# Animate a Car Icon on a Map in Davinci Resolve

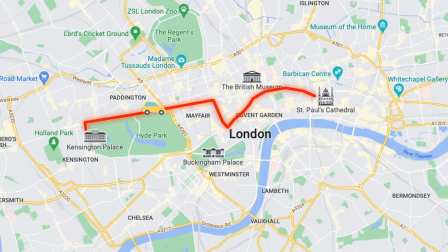[0:00]
Hi everybody, Jeremy here from Video to Studio, and today I'm gonna share with you how to animate a car icon on a map in DaVinci Resolve. So let's check it out.
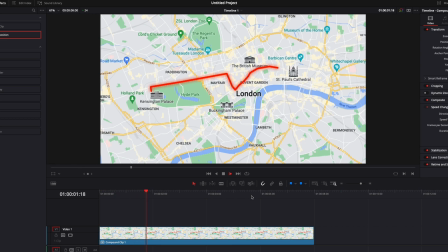[0:11]
Alright, so in DaVinci Resolve we're now on the edit page, and this tutorial has been requested on the comments on one of the last video on how to animate a path on a map, and the person was asking if we could animate an icon on that path. So in that case, for example, a car going from A to B. So that's what we're going to be doing today.
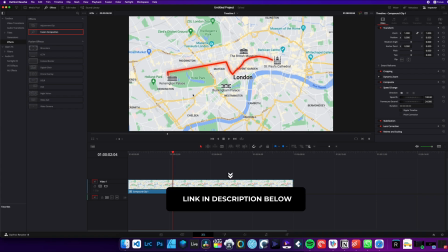[0:29]
I will link to that video in the description below. So I'll start from there.
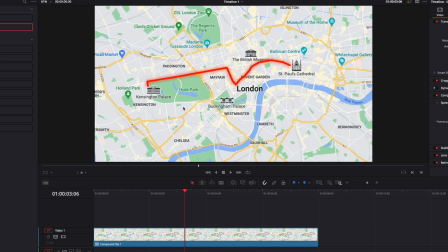[0:34]
I already have this clip. If you don't know how to do it, please check that video first. And now we're just going to check on how to animate an icon on the path. All right, so let's get started. Here I already have my clip. I'm just going to right click on it and just create a new Fusion clip. Now we can go over to Fusion. If you're already in Fusion because you've created that path and you have your map and stuff, you can just continue right after that.
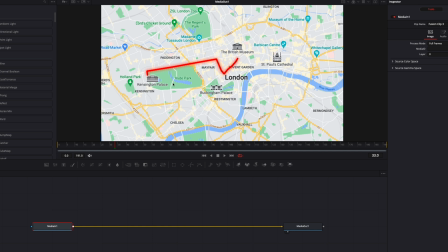[0:56]
So right now, first we're going to need to have an icon. So in that case, we're going to take a car. I will recommend going on flaticon.com.
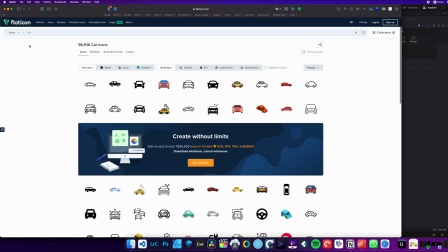[1:01]
They have a lot of different icons that you can choose from. Search for car, and here I've just selected an icon from there.
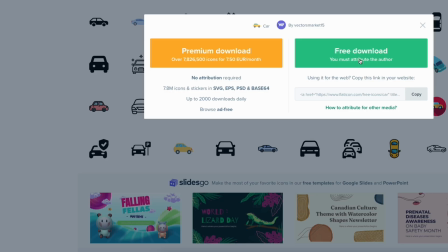[1:08]
So here I've selected this one. It's downloading a PNG file that will retain transparency.
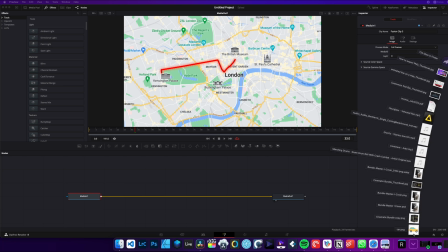[1:13]
So now we're back in DaVinci Resolve. I'm just gonna drag here my icon in the working area,
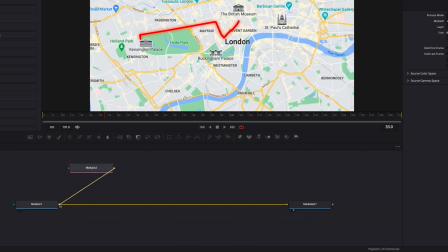[1:19]
and I'm just gonna link the output here to the output of the media in to create a merge and bring that into my composition.
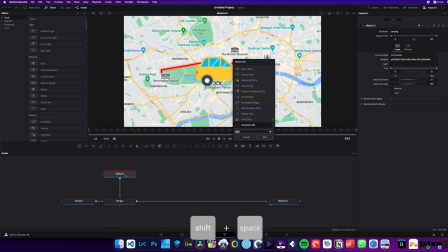[1:26]
Now I'm just gonna select my media 2. I'm gonna hit shift space on my keyboard, search for transform, and we're gonna just bring here a transform node.
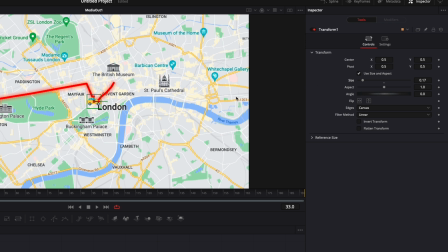[1:34]
We're gonna resize the car and just place it right there on the path. So I'm just gonna place it right here.
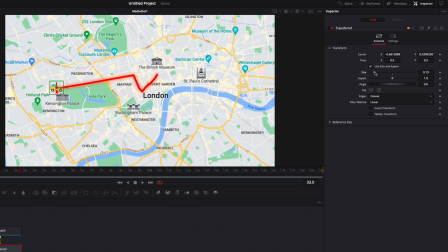[1:40]
I just assessed it a little bit, maybe a bit bigger like this. All right, perfect.
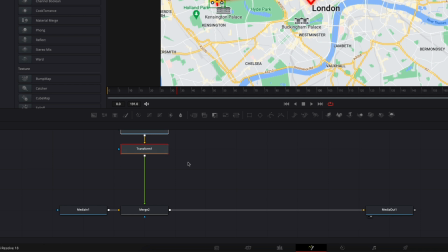[1:44]
Now I'm gonna select my two nodes, bring them up right there to make some space to add some more stuff.
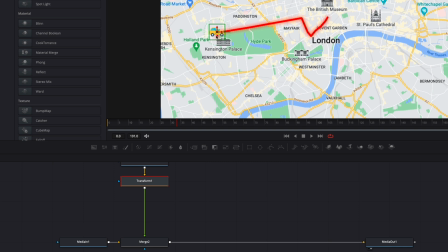[1:49]
I'm gonna want here to bring a camera shake to make the car levitating a bit and having a bit of movement. So I'm gonna select my transform, hit shift space and search for shake. And here we're just gonna bring a camera shake. If I play it right now, as you can see, just crazy, it's way too much.
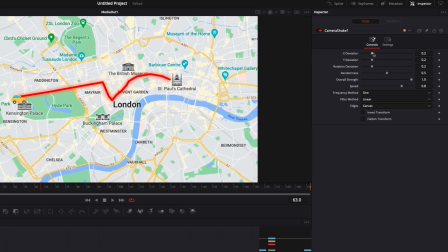[2:07]
So we're gonna reduce a bunch of stuff. Here we're just gonna reduce drastically the X deviation. We're gonna reduce the Y deviation, the rotation deviation, and then also considerably, we're gonna reduce the speed right there. Now let's play it. As you can see, it's way better. It helps to have the car being a bit more dynamic and not static.
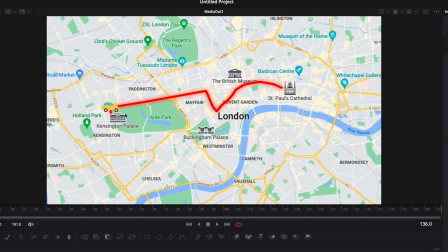[2:26]
Now, before animating the car on the line, we're gonna do a quick animation in so the car doesn't pop up out of nowhere.
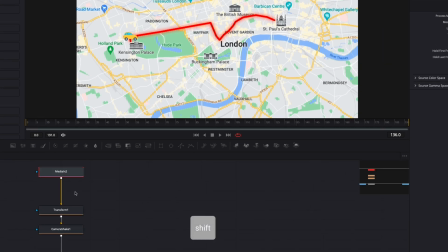[2:32]
So I'm just gonna do a bit more space again here with my media in. Hit shift space on my keyboard, and here we're gonna search for nozzle transform node, bring that in, and we're gonna click here on the rectangular mask to add that rectangular mask around the car.
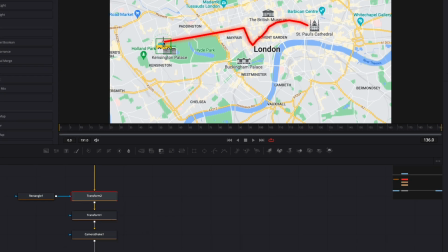[2:45]
Now we're gonna keyframe the position of that transform to basically drag the car outside of the mask and have the car popping out of the mask to animating it.
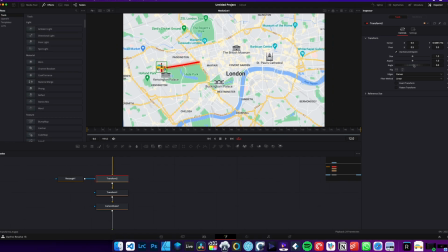[2:54]
So here I'm gonna go at frame maybe 12, and I'm just gonna drop a keyframe on the position,
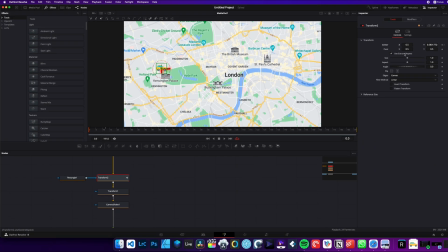[3:00]
and then we're just gonna go at frame 0, and we're gonna just drag the car out of the mask vertically.
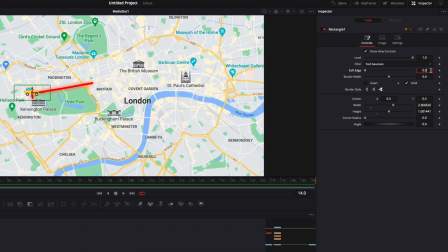[3:07]
Now we're just gonna click on the rectangle, and here the soft edge, we're gonna do a 0.3, and I'm just gonna add some feathering here on the edges of the rectangle.
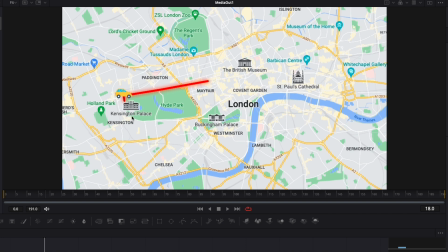[3:15]
So now if we play it, the mask look a bit smoother. I'm just also gonna go to the spline editor.
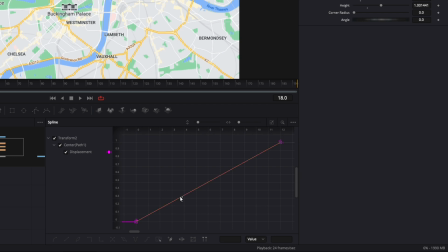[3:20]
Here, select my transform, hit zoom to fit, select all my keyframes, hit S on my keyboard, then hit T to show the ease in and ease out, and here just change that to 85.
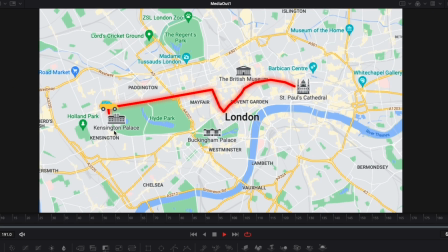[3:32]
All right, perfect. So now we have the animation in for the car. We have some floating animation so it doesn't look boring. And now we're just gonna animate the car on the path finally. To do that, we're simply gonna keyframe the position here of our first transform.
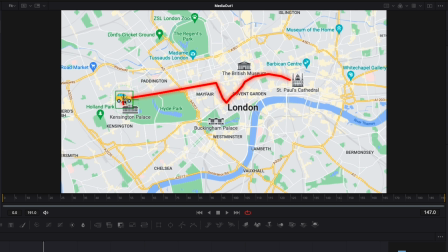[3:47]
So I'm just gonna place the car wherever I want the car to be starting from. Then go to whatever keyframe I want the animation to start from. So here I would like the animation to start at the end of the line animation. So at frame 50, that will be good.
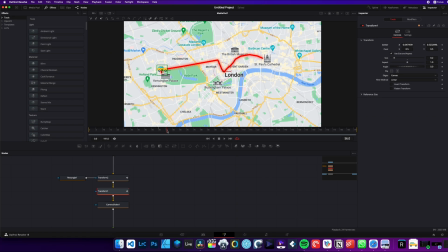[4:02]
And I'm just gonna drop a keyframe on the center position. Now I'm gonna move a few frames forward at maybe frame 90.